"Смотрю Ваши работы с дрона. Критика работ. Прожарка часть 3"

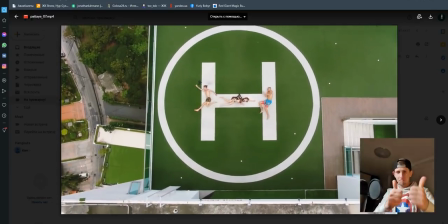[153:03]
Вот этот кадр крутой.
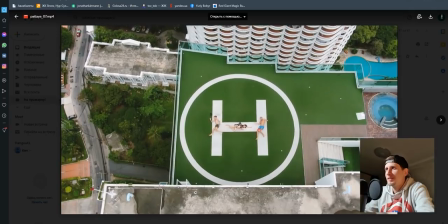[153:05]
Круто, сейчас попробую заставить друзей, ну когда они пьяные, они готовы на все, а так, вот это классный кадр, тоже может быть.
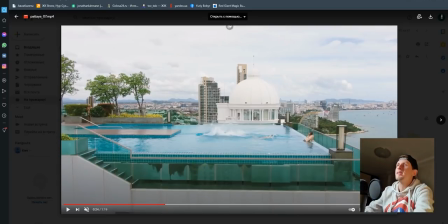[153:14]
Круто было вообще подрезать полностью бассейн по уровню вот этого борта и снять именно, когда они как будто падают в такую пропасть, в которой они брызги разлетаются. То есть, если ты бы подрезал бы эту картинку, было бы намного интереснее, чем мы показываем снизу грязь.
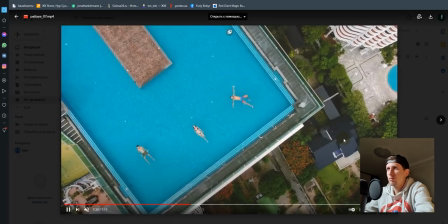[153:29]
Обратно видео на любителя. Это классный кадр с долей зумом. Классный кадр, мне нравится.
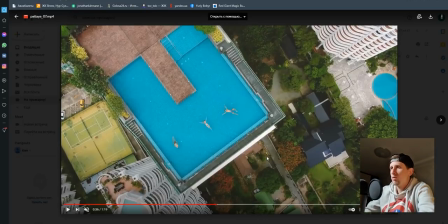[153:38]
То есть я бы его укоротил и сделал... Ой. Я бы его укоротил и сделал бы короткий такой шоу-рил.
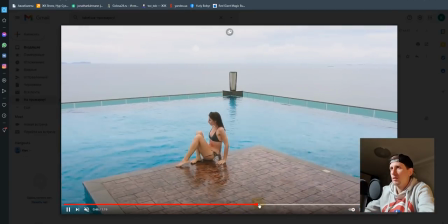[153:46]
Хороший кадр. Отлично. Это можно было не ставить.
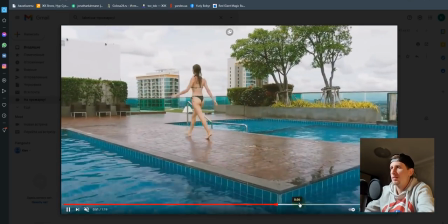[153:51]
Это можно было тоже не ставить. Вот первый был самый классный. Супер кадр.
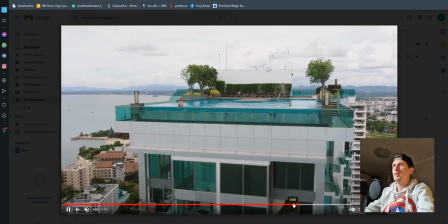[153:55]
А сверху почему-то ты не снял, как они в воду брызгают, падают. Только снял сбоку, с двух ракурсов.
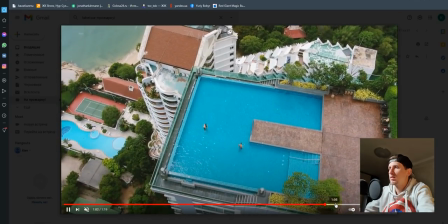[154:00]
Это лишний кадр. Мы уже видели, как стояла девушка. Это тоже лишний кадр. Я понимаю, ты просто купил, поснимать, потренироваться.
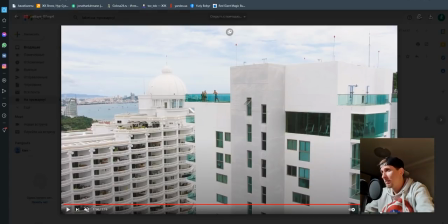[154:08]
Посмотри мои видео, посмотри логику построения кадров, посмотри другие работы, которые были на прожарке, ты поймешь, чего я требую. В данном случае видео классное, мне нравится.
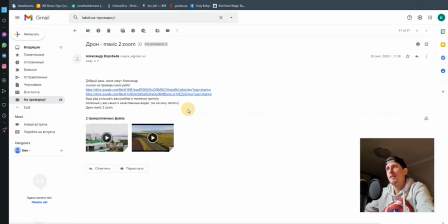[154:17]
Недерганное, настроено более-менее адекватно, пересветов нету, светокоррекция мне нравится, потому что снималось в такое время пасмурное.
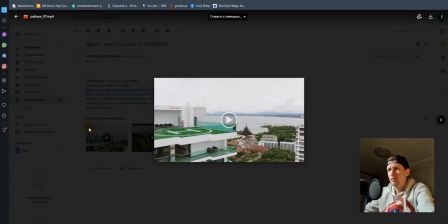[154:24]
Но я бы хотел посмотреть другие видео твои еще.
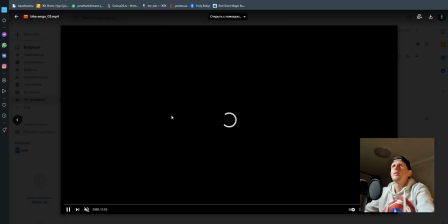[154:29]
Давай посмотрим видео Bike Sergio 03.
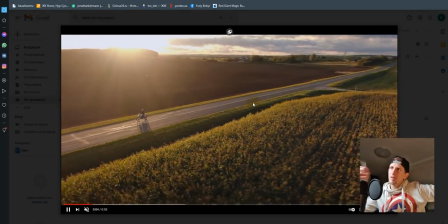[154:35]
Слушай, ну снято неплохо. Даже такой выворот на зуме не каждый может сделать.
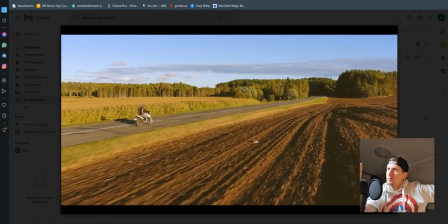[154:40]
При том, что нету пересветов лютых. Это, кстати, AfterTrack напишет, это AfterTrack был или не AfterTrack.
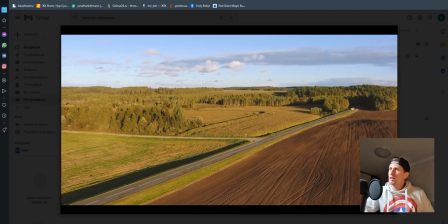[154:48]
Но реально мне нравится.
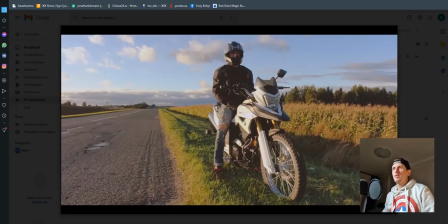[154:52]
Вау, крутой кадр. Фу, круто, круто. Лишний кадр.
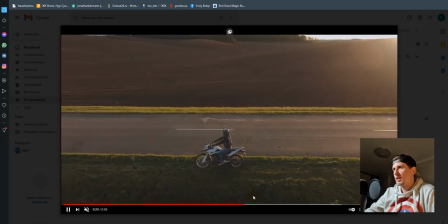[154:59]
Классный кадр. То есть из 50 секунд сделай 15 секунд на Инстаграм, это будет реально круто, и это тоже супер кадр.
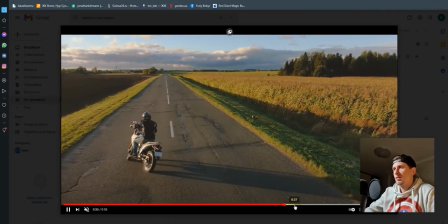[155:06]
Фух, отлично, мне понравилось. И уехал в закат.
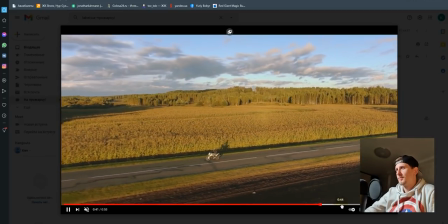[155:11]
Не, ну да, он еще едет на закат, я понял. Все, и уехал на закат.
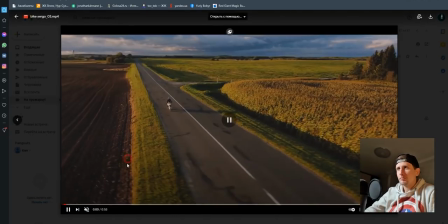[155:18]
Надо подрезать. Этот кадр вообще крутой.
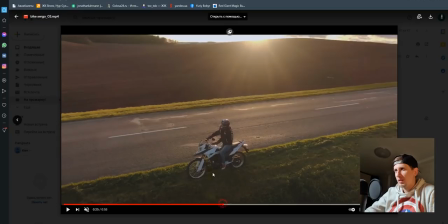[155:22]
Мне кажется, что было надо снять сначала статику, как он стоит, крупные планы, а потом уже показывать, как он движется, а потом, как он уезжает на закат, и все, и закончить.
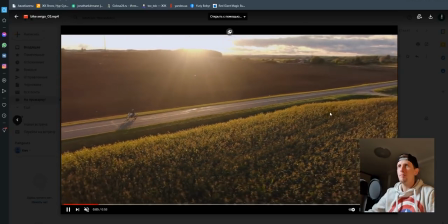[155:31]
15 секунд максимум надо было сделать ролик. Покороче, тык-тык-тык, пока откат, и все.
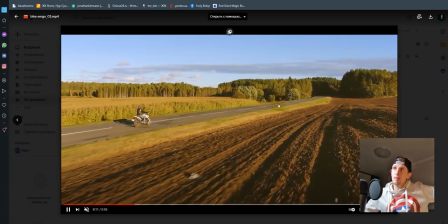[155:37]
И мне кажется, это было бы идеально, но снято неплохо, дергания нету, камера настроена правильно, то
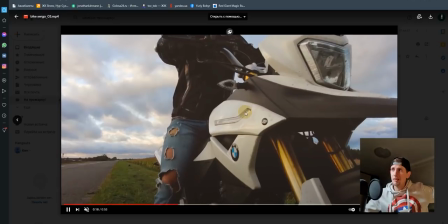[155:43]
есть здесь человек по уровню пилотирования имеет 2, спокойно, 3, держу в уме.
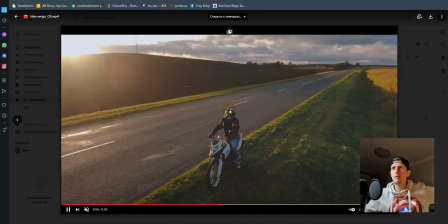[155:49]
Пришли мне свою творческую работу, полную, собранную, с саунд-дизайном, с закадровым или без закадрового,
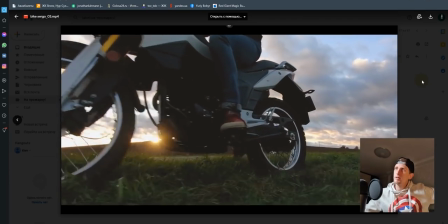[155:56]
конкретно с дрона, и тогда мы оценим, потому что, в принципе, работы я вижу классные, мне нравится.
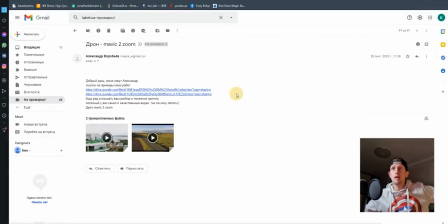[156:03]
Это у нас был реально Александр Воробьев. Круто, хороший дрон, зум, за то, что у него можно картинку приближать, отдалять, и можно играться с плоскостями, это очень круто. Это есть плюс дрона зум. Поэтому пришли мне на YouTube свой канал видео, мы оценим, посмотрим.
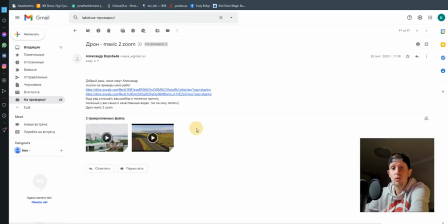[156:21]
А так, в принципе... Ну, баллов 8 у тебя есть общих, но проблема самая большая в том, что не могу оценить сюжет и монтаж полностью собранный. Цветокоррекция ок, уровень пилотирования ок, камера ок.
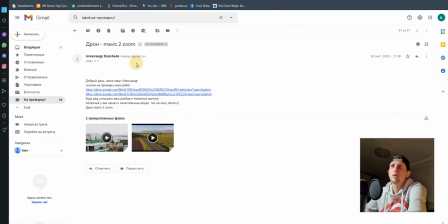[156:36]
Давай сделай работу, оценим тебя. Это у нас был дрон Mavic 2 Zoom Александр Воробьев.
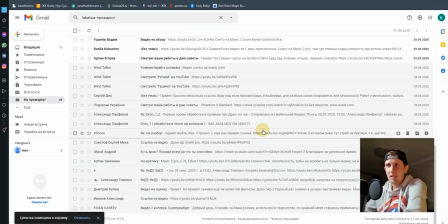[156:43]
Спасибо тебе большое за работу. И давайте посмотрим последнюю работу на сегодня. Это Фидан Гореев, или Фидан Гореев, могу правильно обговаривать.
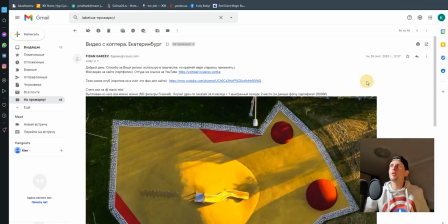[156:53]
Добрый день, спасибо за ваши ролики, использую в творчестве, по крайней мере стараюсь применять. Приятно. Мое видео на сайте портфолио, тут же ссылки на YouTube. То же самое YouTube, короткий не в счет, это фон для сайта. Снято на DJI Mavic Mini. Миник, конечно, миник.